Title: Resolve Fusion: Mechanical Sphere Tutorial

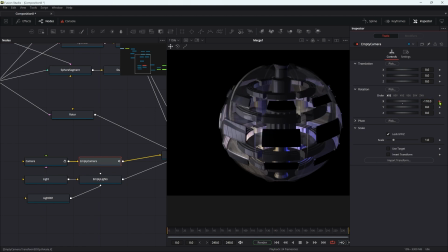[12:20]
I'm going to keyframe the X rotation and set its value to 120. So we're slightly looking down like that. Come to the last frame and set it to -30. So we're looking up into the body of the sphere like that. So that's our camera animation. Let's select our lights empty now and come to the transform.
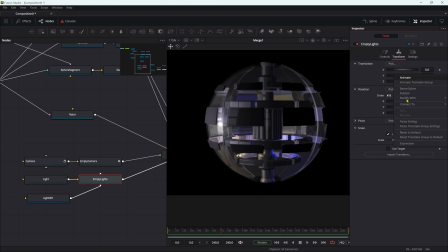[12:40]
So what we're going to do is add an expression to the Y because I want these lights to oscillate up and down. So we can use sine, open brackets, time divided by 24 perhaps, close brackets.
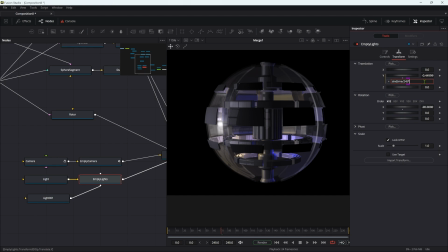[12:56]
And I don't want them to go all the way, so I'm going to type times 0.75, I think. You can hopefully see those lights are moving up and down. And then we also want them to rotate. So let's add an expression to the Y. And let's use negative time times 3.
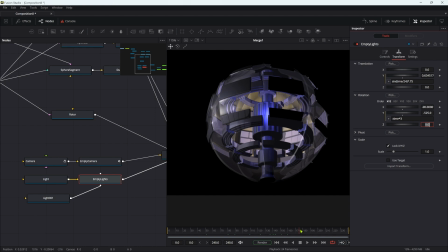[13:15]
So now they're going to spin round. We've got lots of interesting animation going on there. What I think probably needs to happen is we need some more lights. So I'm going to select one of these, copy and paste it, add it to the root node, and then let's adjust its position. Let's go for 0 on X,
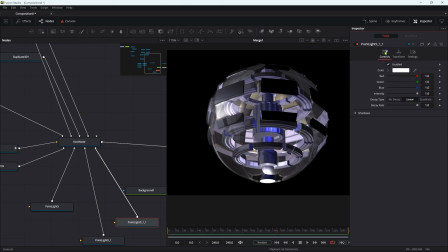[13:37]
-1.25 on Y, 0 on Z. So we're lighting up the bottom. And let's just reduce the intensity. 0.3, I think, is probably good. And then add a 3D duplicate and then move it up on Y. So let's go for 2.5, I think.
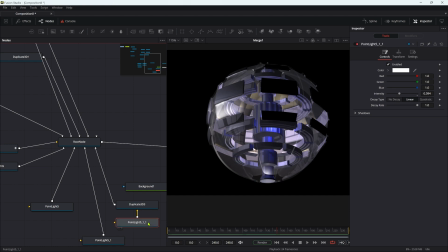[13:53]
You see, we're just kind of getting more light going on into the body of the object.
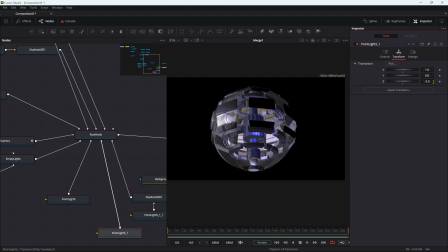[13:58]
And if we wanted to move this light here, maybe +2 on X and 0 on Z. So that gives us a bit more of a fill on the right-hand side, getting a little bit more shininess off it. So I'm just going to come to the background and I'm going to switch to gradient
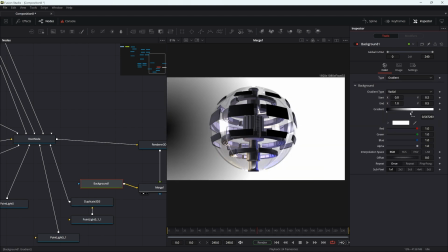[14:14]
and radial and swap these two around so the white is on the left.
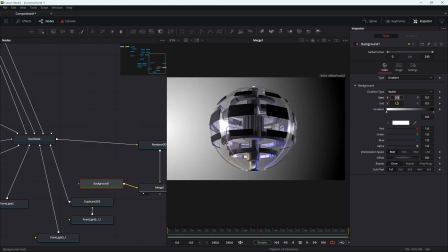[14:20]
And I want to set this X starts 2.5.
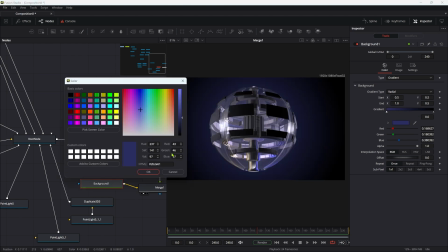[14:23]
And then let's just adjust this color just to give us a little bit more interest in the background.
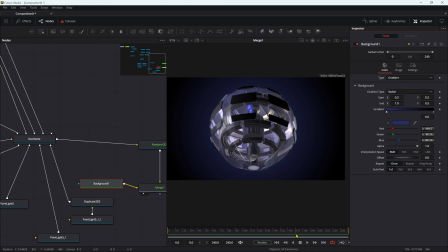[14:29]
And really from this point on, I want you to tweak everything to your own personal taste. So this was really just an overview of how this FBX Scene import works and the various advantages and disadvantages of using it.
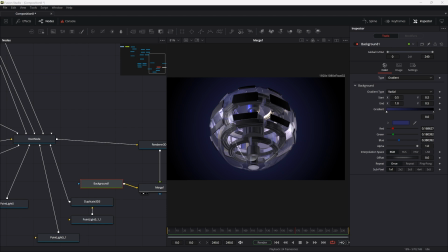[14:43]
At some point, I might explore the USD workflow, which is very different and has its own benefits. So thanks for watching and see you again soon.